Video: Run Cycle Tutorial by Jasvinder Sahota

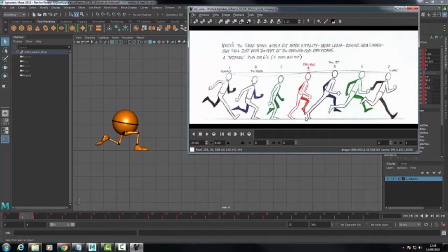247s
And this last pose is when you're showing full exaggeration of the amount of energy and inertia that you need to push off from this foot to leap and then land on that one. So this one, it shows this pose, the lowest point.
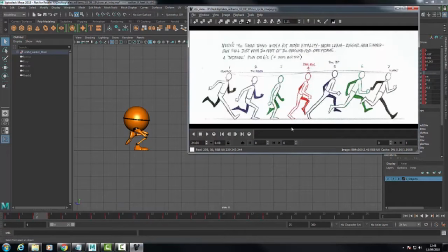266s
Then you got the beginning to pass through, which is here. Then you got the next pose when you're halfway through swinging your foot through.
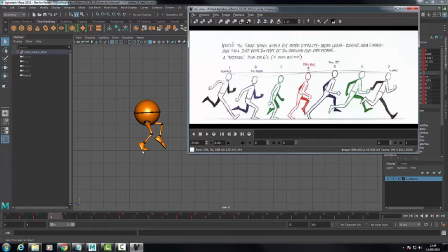278s
And you got a little bit of lift from here as well. And I've got it here where the half the foot is planted, the toes part, and the heels off the ground.
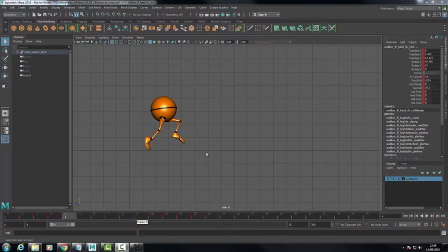289s
Next part. Is this the highest point? This is the highest point here.
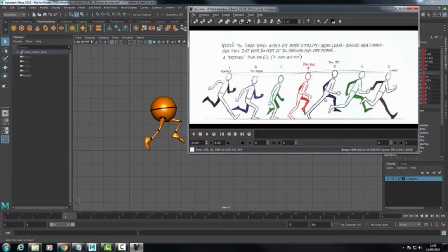299s
that goes to this point. As you notice that this leg is fully straight, but this one I've given a slight bend. You can't have actually have it as a fully straight leg. When you're playing the animation through, it'll give you like a little flick in the leg, you know, like a little glitch.
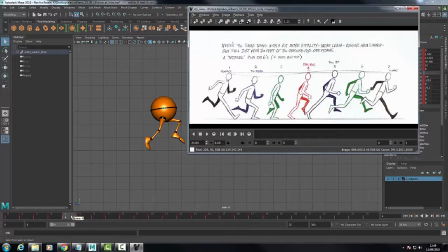316s
So you don't want that. What you want is a slight bend. So when you are playing the animation through, it looks more realistic. So you have a slight bend here, you're pushing off.
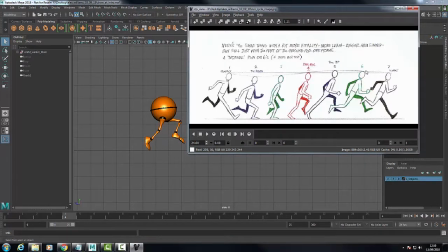331s
Then we've got the next pose, which will be in midair, slightly less than the highest point. So let's go to that one, which is that. The back leg is still hanging back a little bit, and it's getting ready to land.
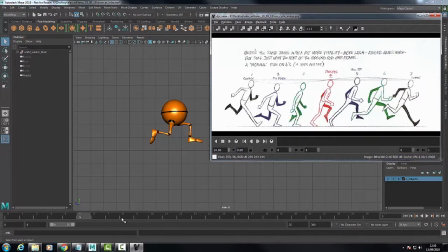351s
I put a curve in the foot, similar to this one. And then the last pose is where the foot actually lands again. What I've also done in the body is put a rotation. So from this aspect, you'll see the body has the weight on this leg.
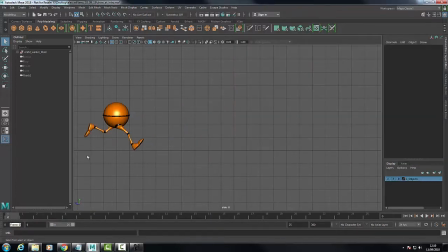370s
On the very first pose, the body is rotated around to have more weight on this leg. So when you're going back and forth, you're showing a bit more realistic animation. We saw that in the video where you're looking at from the front, which is this one.
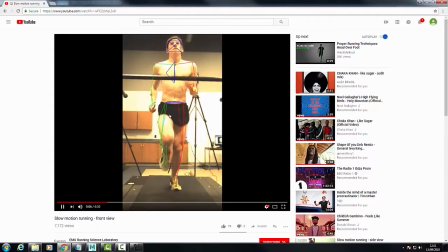393s
Again, going back here, you see the weight on his leg transfers back on that. And you'll see here, you see like a motion of going back and forth, back and forth. Okay, so the next stage, we'll be going through the actual blocking. We'll talk about each pose in a bit more detail.
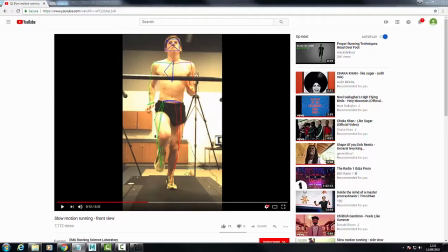412s
We'll talk about making sure that half the body is over the planted foot to show balance and the weight shift. And we'll look at how the foot placement comes down quickly to give more weight.
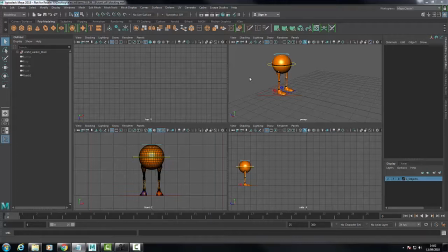Okay, so we're gonna go through the second stage now, and this will be the actual blocking part. I've imported the Ultimate Walker rig.
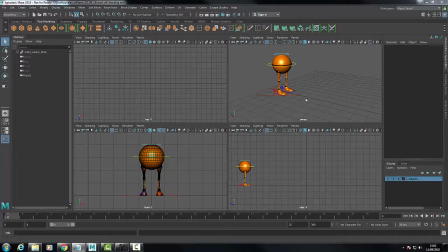447s
This is the same rig you'd use for your walk cycle. And this is now shown in the four perspective views. We're mainly working from the side and the front view to do all the poses. But I just wanted to quickly show you, I'll start with this one, let's go to this screen.
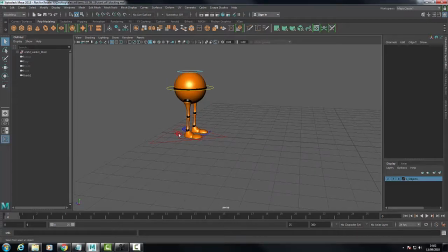467s
What I always do is I start off by moving the body slightly forward, and then I highlight each the foot parts and push that forward as well.
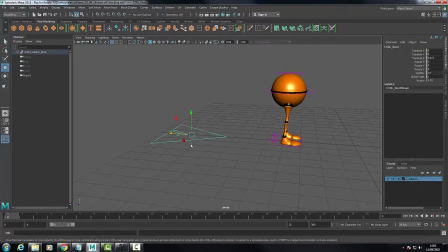482s
I really use very rarely do I use this controller. This actually controls the whole body part. If you animate anything from here, it will actually distort in your animations from here and it won't look realistic.